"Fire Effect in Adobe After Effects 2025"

Things are heating up in today's episode because we're talking about fire effects. And I'm really sorry for that awful pun. Let's get into it.
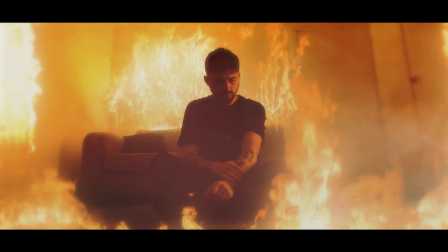0:09 So before we can jump into Adobe Premiere, Adobe After Effects, whatever software we're going to use for this effect, we just first want to make sure that we're capturing the footage. Now, what I'm going to do first is I'm just going to place the camera onto a tripod, and then I'm going to get a glowing light and move it around the scene.
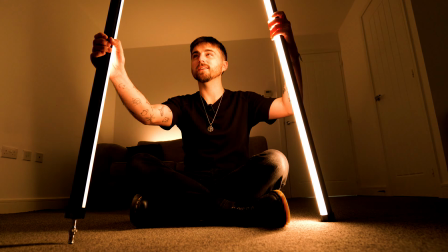0:25 So as you can see in this scene, I have got these LED light bars and they are set to a candle slash flame slash strobing effect.
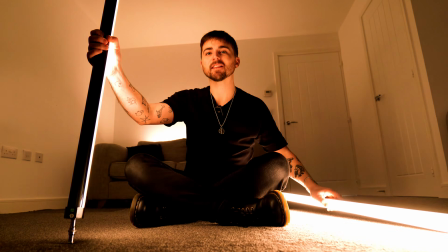0:34 And I'm placing these around the location.
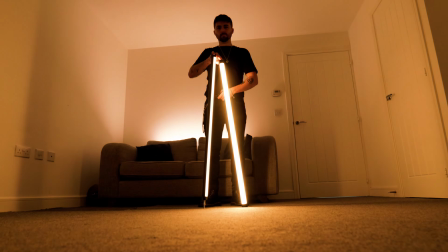0:36 Now, the reason why I'm placing these around the location is because they're going to add actual, real, practical shadows onto my face, onto the location.
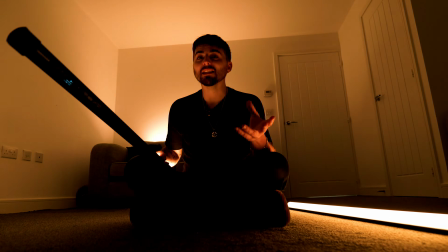0:45 And this is something that's going to be really difficult to emulate in the edit.
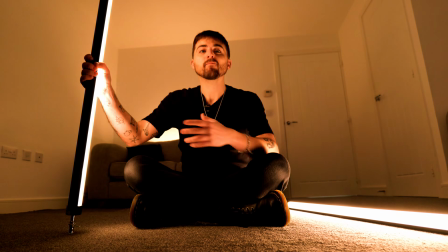0:48 So by having the practical elements within the actual scene, this is going to tie the visual effects and the footage together really, really nicely.
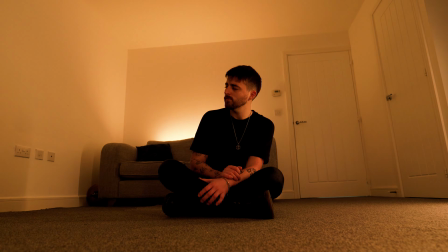0:56 So if you can get some flashing lights, if not, maybe just get someone to turn some lights on and off again,
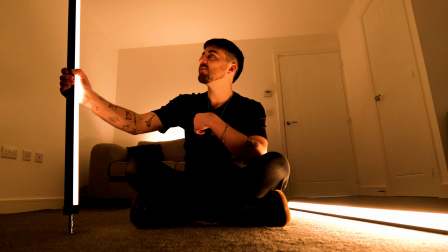1:01 maybe up and down the dimmer switch, or just get somebody with a static,
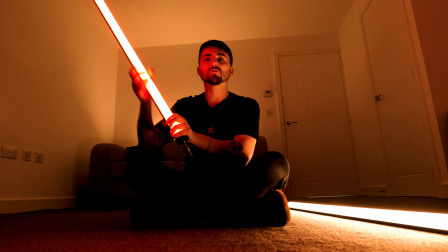1:05 just a continuous light, go for something like this, and maybe just have them off screen, just moving this around, just adding a little bit of movement.
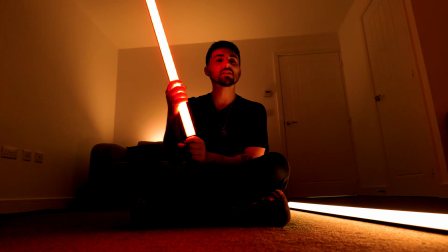1:13 You want to try and recreate the movement that you would get from the fire. So just a little bit of movement into your scene is going to go a long way. Now, once you've got this, you can load up your computer, you can drag this into your editor of choice, and we can begin with the effect. So there is a set order that we are going to follow in order to do this fire effect. The first one is going to be separating the subject from the background, and this is so that we can add the fire effects behind the subject or the person. The next step is to add the fire. Then we're going to add the smoke atmosphere. Then we can add some embers, and then we can tie it all together with some heat, distortion, and a little bit of camera movement, and that is going to finish the effect off. So let's jump into After Effects and let's do that exact process.
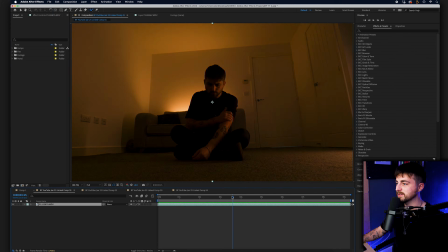1:55 So like I said, the first step is going to be to separate myself from the background. So what I'm going to do is I'm just going to go to this top bar in After Effects. I'll select this button, the rotor brush tool, double click the footage, make sure the video is all the way to the very beginning, so the playhead is at the start.
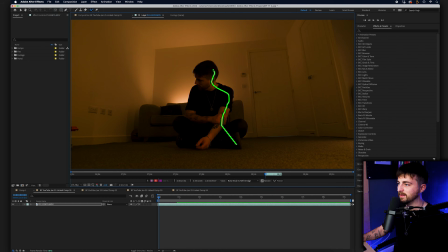2:14 And we're just going to paint around ourselves like this. There we go. And you might have to jump in and make some corrections if that doesn't look right. So on Mac, I'm holding the Option button to get the red brush up.
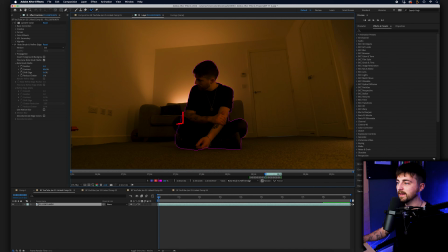2:32 And the red brush is basically just removing parts that shouldn't be included. So as you can see, it added the sofa. We don't want to add the sofa, so I'm holding the Option button to turn that red. This is on Mac. On Windows, I believe that is Shift. Could be, I'll put it up on screen.
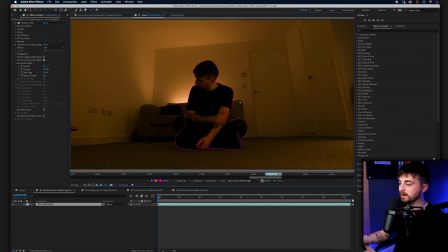2:47 And then once you've done that, you just want to press the space bar, and this is just going to render forward. So it's just going to go through frame by frame, analyzing the footage and just making sure that this outline follows the person. Now, you want to keep a close eye on this because this can go wrong. And if it does go wrong, then you want to try and stop it as quick as you can, because it's going to be a lot more work if you don't go back and correct it. So as you can see, I've just realized my knee is missing. So I'm just going to add that in.
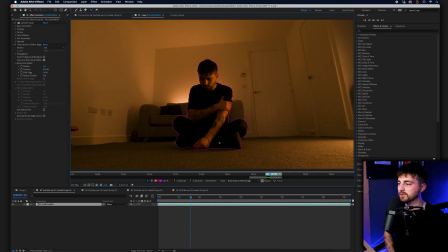3:15 I'm just going to add part of my body here, and we'll just carry on. And there we go. The process has now finished.
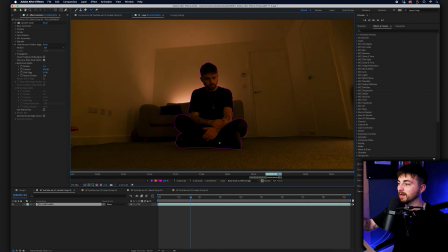3:20 If we play this back, you can see the outline is following the person, myself, throughout the whole shot.
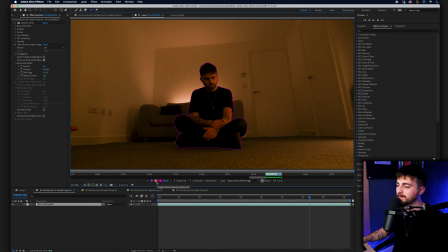3:25 So if I just press this button here, which is the toggle alpha overlay,
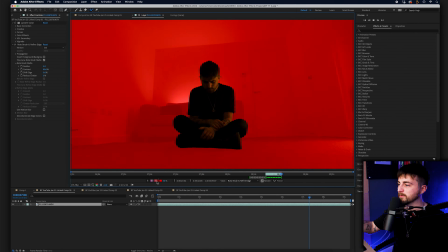3:29 you can see everything red is going to be removed and everything not red is being kept. So obviously you can see at the start, I didn't quite get my knee correctly, so that jolts a little bit.
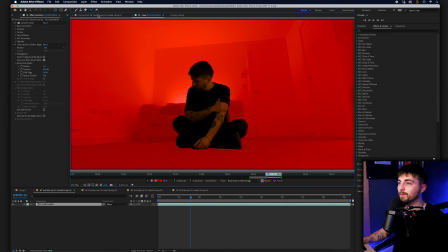3:39 We'll ignore that for now. We can come back and fix that if it's a problem later on. But from there, we're just going to go back into composition. We're going to change our cursor back to the selection tool.
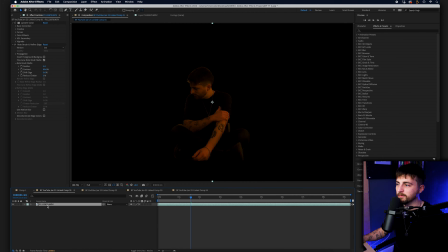3:48 We're just going to copy this video footage. So we'll go Command C, Command V, or if you are on Windows, I believe that is Control C, Control V. On the bottom layer, we're just going to delete the rotor brush and refine edge tool, and then on the top, it should be there.